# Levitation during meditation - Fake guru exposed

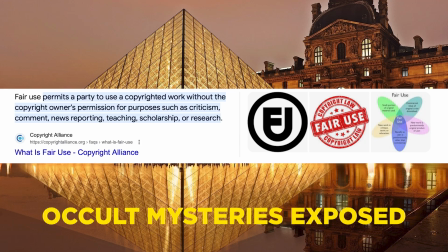0:00 Hi everyone, and welcome to my channel.
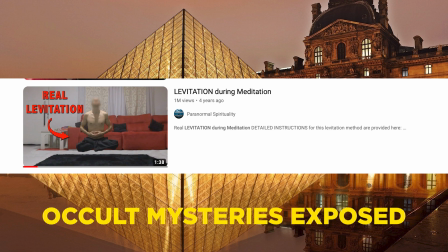0:02 In this video, I will be exposing the YouTuber Paranormal Spirituality, who claims to be able to levitate.
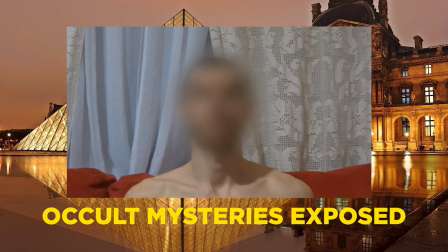0:10 He claims that by meditating 5 hours a day for years, he now has the power to levitate.
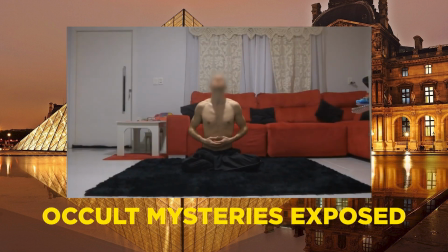0:16 He blurs his face because he claims he doesn't want fame or recognition,
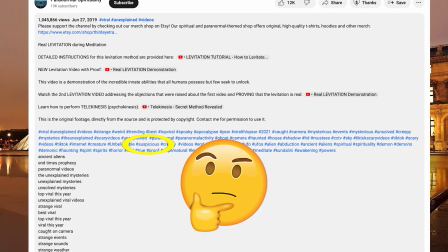0:21 but he then contradicts himself when he adds a bunch of hashtags and keywords in his description,
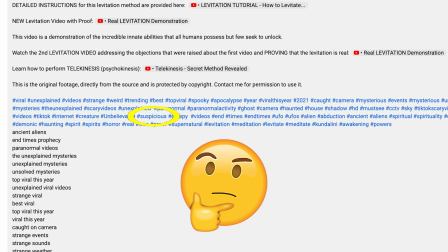0:27 such as viral, top viral this year, and random keywords such as ancient aliens and paranormal to get as much views as possible.
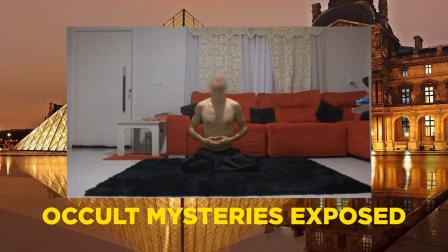0:36 The video currently sits at around 1 million views, with a bunch of comments applauding him for his ability to levitate. Common sense should let us know that this levitation trick is easy to fake,
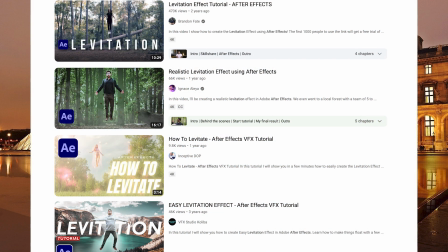0:47 and a quick search on YouTube for levitation effect tutorials yields multiple results. Now I'm going to prove to you that this YouTuber is not being honest with his viewers and is using an editing software to make himself levitate.
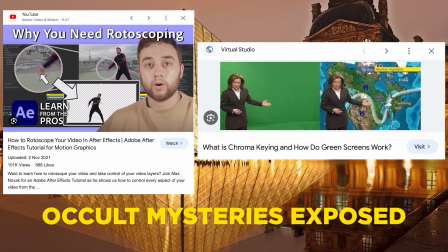1:01 In order to levitate in a video, one must use a technique called rotoscoping or keying.
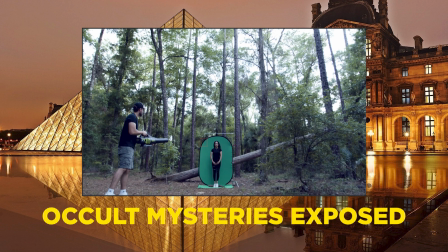1:07 It looks like this YouTuber did not use a green screen, which will have given him a better result,
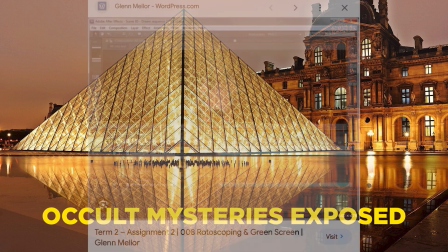1:13 so keying is not an option, and he has to resort to rotoscoping himself frame by frame.
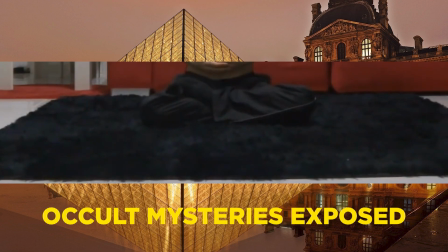1:18 The black carpet is also necessary to sell the illusion, since it blends well with his black pants, and the viewer is not able to discern the edges when his pants and the carpet make contact.
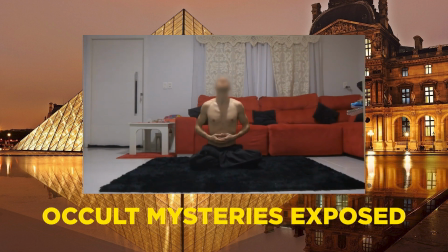1:29 Also notice how he is only able to levitate upwards and not left and right, or forwards and backwards, because that will break the illusion. A dead giveaway to rotoscoping is a thing called feathering.
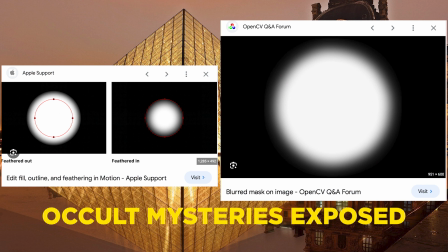1:42 Feathering is a technique you use when you want to blend the edges of the rotoscoped item, in this case his body, and the background, which is his room.
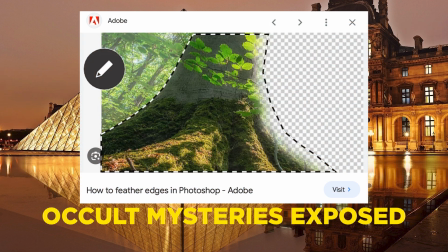1:50 Bad feathering gives a halo effect and a semi-transparent ghost effect.
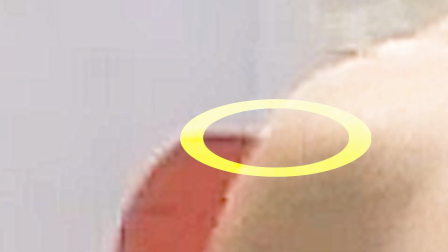1:55 I have sharpened the image by 100%. Notice how the edge of his shoulders blend with the edge of the sofa, as if the edge of his shoulder is transparent.
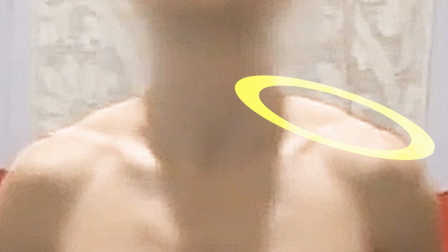2:04 Another dead giveaway is the red tint on his shoulder blade, and the fact that the pattern of his curtain is moving along with him.
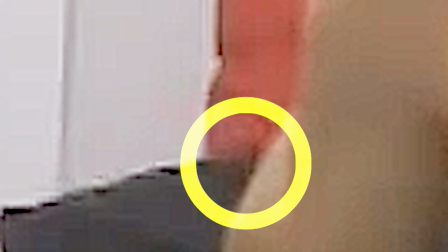2:11 Notice here the black and red background moving along with his arm. This is another sign of bad rotoscoping and feathering.
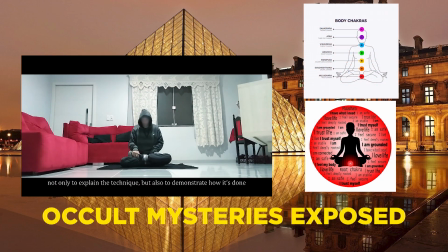2:19 Alright, let's look at his second video, where he comes up with a BS explanation for how he's able to levitate by using the energy from his lower chakras.
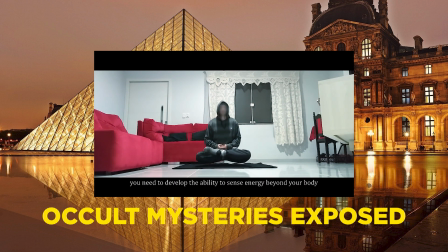2:28 In his second video, he has put on a black hoodie, but here it's even more evident that he has rotoscoped himself.
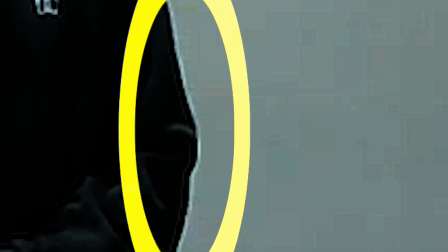2:35 Notice the distinct white glow around his body that follows him wherever he goes. This is a very clear sign of rotoscoping and feathering. And here we see his sloppy attention to detail,
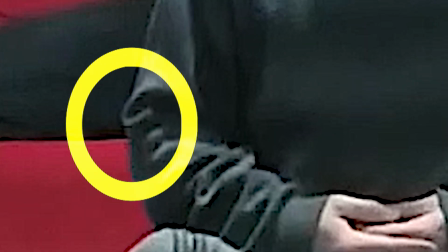2:47 as he is unable to properly feather the edges of his hoodie as it passes the border of the red and black background.
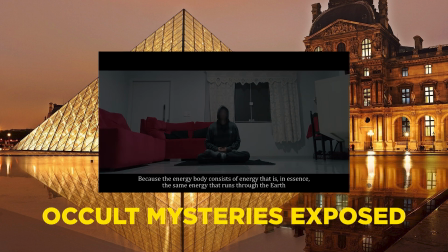2:54 He uses a fade in between levitations to reset his position and rotoscope.
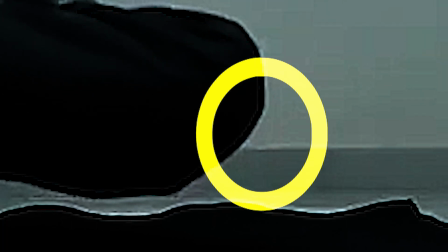2:59 Notice the line on his wall between the dark gray and light gray moving as he rises, another indicator of rotoscoping.
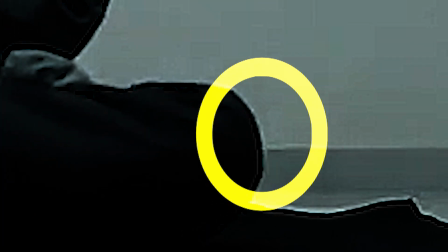3:07 If you have a sharp eye, you can notice the distinct feathering glow around his knee as well.
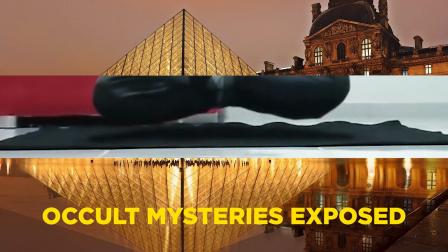3:12 And of course, here again he uses a black carpet because he needs it to make a moving shadow,
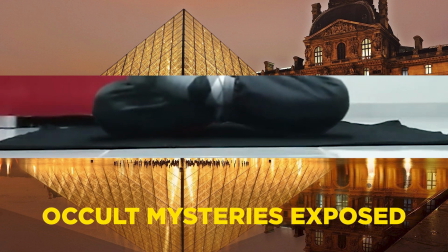3:17 since he probably doesn't know how to make a realistic shadow interact with his marble floor.
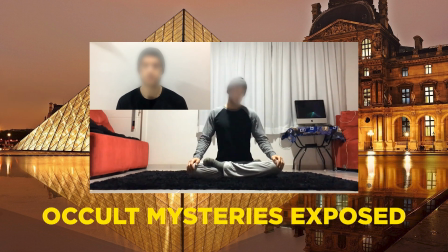3:22 In his third video, he responds to the critics by changing his pants to a lighter color, but notice again the black carpet underneath him.
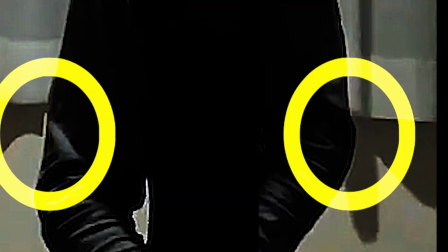3:32 I wonder why. Notice his arm here and the sloppy rotoscoping.
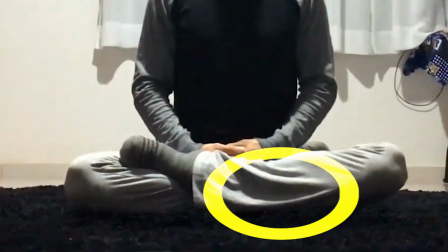3:37 I do give him credit here for trying to sell the illusion by morphing the fold of his pants.
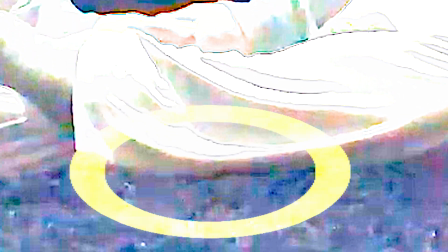3:42 But notice here how the edge of his pants doesn't fold and looks like it just sinks into the carpet through the floor.
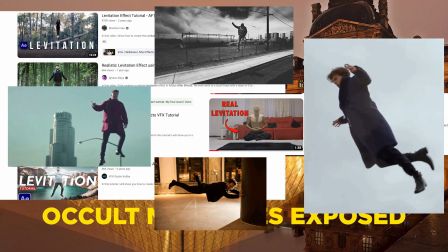3:49 So to sum it up, this YouTuber is using an editing software to levitate like every other person who appears to levitate in a movie or music video.
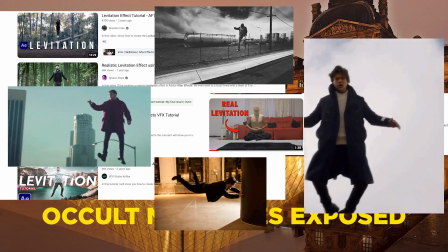3:58 This YouTuber is no different.